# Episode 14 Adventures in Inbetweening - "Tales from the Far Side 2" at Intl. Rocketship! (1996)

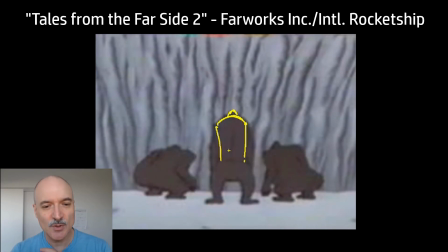(8:16)
We've got some nice overlap there. One's going down while one's going up. Comes up, stretches out quickly. This one's still squashing down. Now the one in the middle, again, I'm employing all my newfound cartoon skills and toolbox.
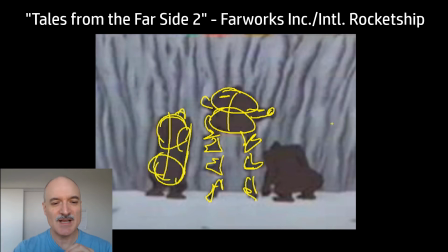(8:33)
So I'm going to have a whole bunch of multiple feet. I'm going to have the one on the left coming up and stretching. Then I'm going to have some multiple feet there, but I'm also going to stretch one leg out. The one in the middle now, I'm going to squash up, taking all of these different principles that I've learned and having the chance to use these principles.
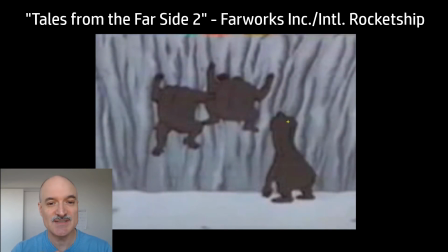(8:50)
And one of my first jobs was just, it was so, I'm just so grateful in my formative years, animation-wise, that I was able to have this opportunity.
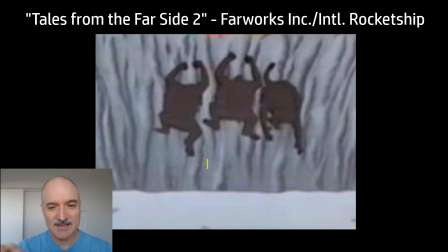(9:01)
Again here, might as well do one leg, and I got some nice overlap there with the one leg and the other. This was a terrific layout pose I had to work with. Look at the silhouettes there. In retrospect, I would have kept those silhouettes more integral all the way through.
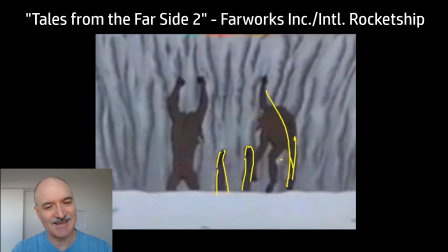(9:15)
I had a lot of overlap there. But, you know, even here, it's those silhouettes, we'd always do it differently if we could go back to it.
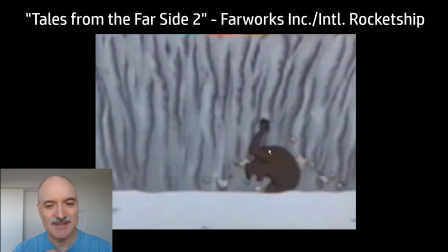(9:23)
But that's not always, you know, that's not a bad thing. We live and we learn, and I look at some of the stuff that I did years ago, and overlapping the arms and the head here, so we get some nice opposing directions.
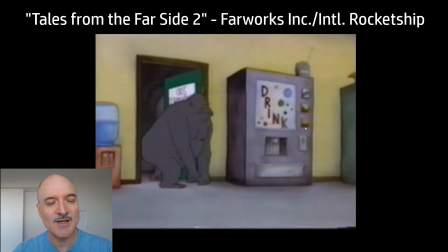(9:37)
I don't know that I could even do this kind of thing, or I would approach it differently now, and I like the way that I did it back then.
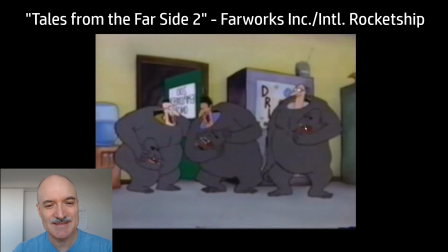(9:43)
So we grow, but always in different directions. So it turns out the gorillas are actually humans in disguise.
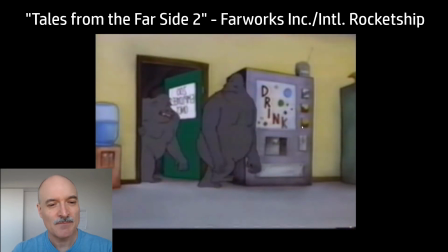(9:50)
They're all laughing, they're having a good time. So the big reveal here, we keep all three gorillas' masks on.
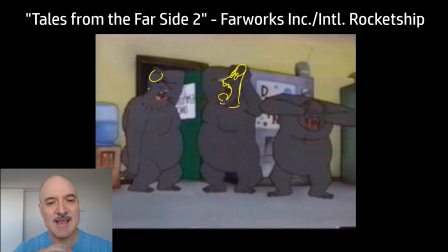(9:58)
Now they start to stretch the masks out, and as they stretch it out, this one's, and again, all at different times. And I think I did middle, left, right again. Yep. And so then the middle mask is stretching, it goes poop. And then the left side mask is also stretching. It's going to go poop. And reveal the heads beneath.
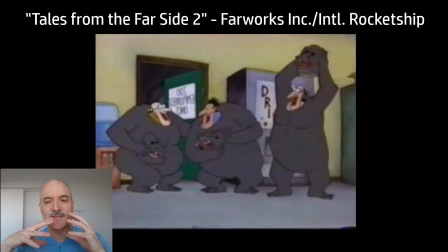(10:17)
So that gives us a really nice color pop. We don't have this gradual revealing of the head.
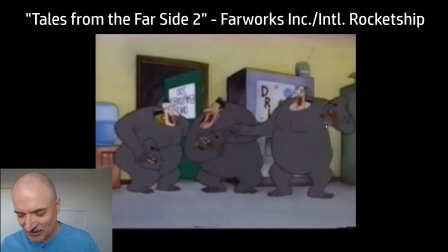(10:22)
It's all boo. And it's like, you know, when you play peekaboo with a kid, it's that sense of, it's a surprise that is appealing and interesting and entertaining to see.
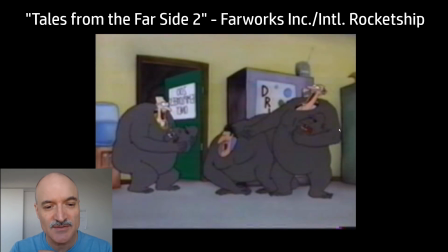(10:34)
Here, creating a great silhouette for this guy, a clear silhouette, so that he can be separate from the other two.
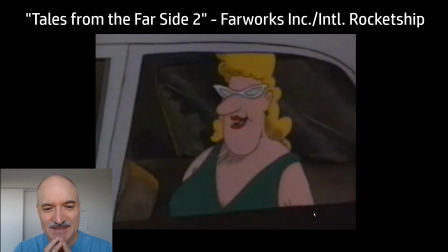(10:40)
This one here, the crazy section with Patsy Cline's Crazy playing. I remember I was handing this in and I kept getting the request, the revision, add more in-betweens, add more in-betweens.
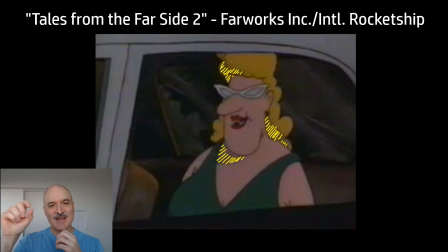(10:54)
And I was thinking, these in-betweens are getting so close. And all of these hatching lines, I just remember painstakingly drawing all these hatching lines on the in-betweens.
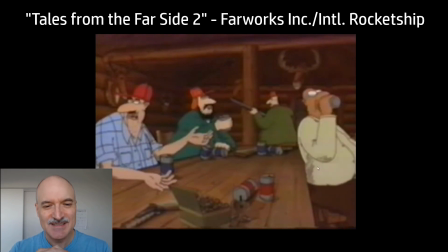(11:03)
And even when I look at it now, I'm like, yeah, that could use a few extra in-betweens at the end.
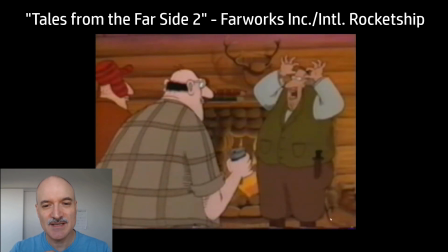(11:07)
We've got the hunters here, getting ready for the Kung Fu Deer,
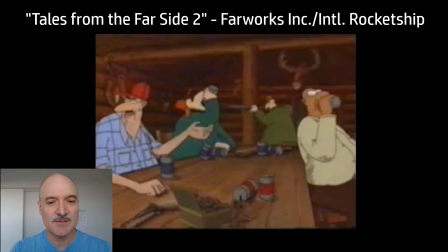(11:12)
for those of you who have seen this. And if you can get a copy of this, it's extremely hard to find, but I heartily recommend it.
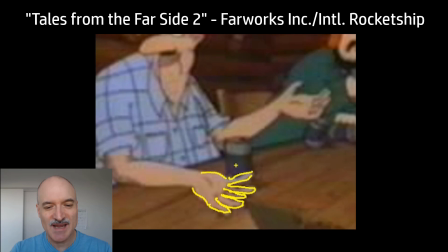(11:19)
Heartily. One thing I wasn't that great at was hands. You see my hand drawing here is pretty weak. Even, you know, now with just a simple tool, I would do a better hand.
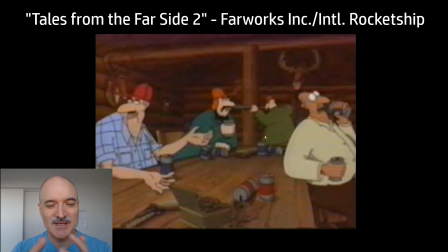(11:32)
I'm always working on my hands. Hands are always something that we can try and improve, but I look at these hands and I think, well,
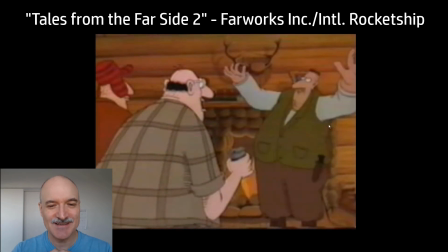(11:40)
I can't even cringe because that's where I was at the time, and it's a good indication of my skill level.
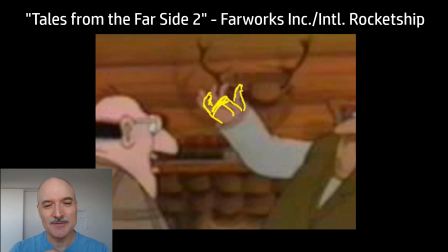(11:47)
And yeah, it's good to look back and think about how far we've come, I think. Yeah, this hand here, I mean, I'll just give it that much more appeal.
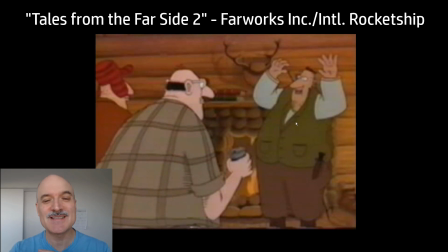(11:55)
But it works. It's functional.
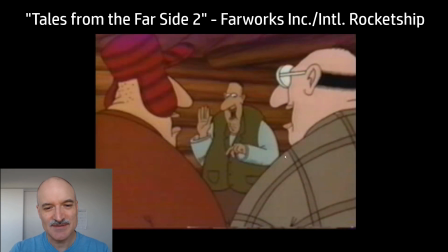(12:00)
These hunters were a lot of fun. There was a lot of other animation going on within the scenes that I had to match up to,
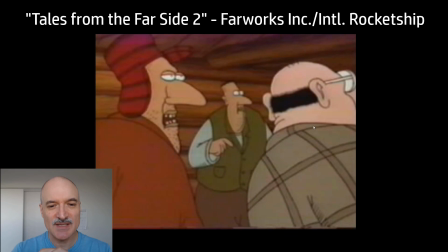(12:08)
and so working with other people, seeing what they'd done, it was terrific.
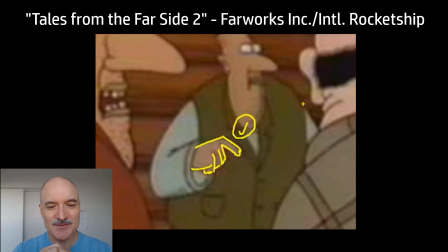(12:13)
And this hand here was directly from layout, so even though it's very simple, it's very appealing. I love that.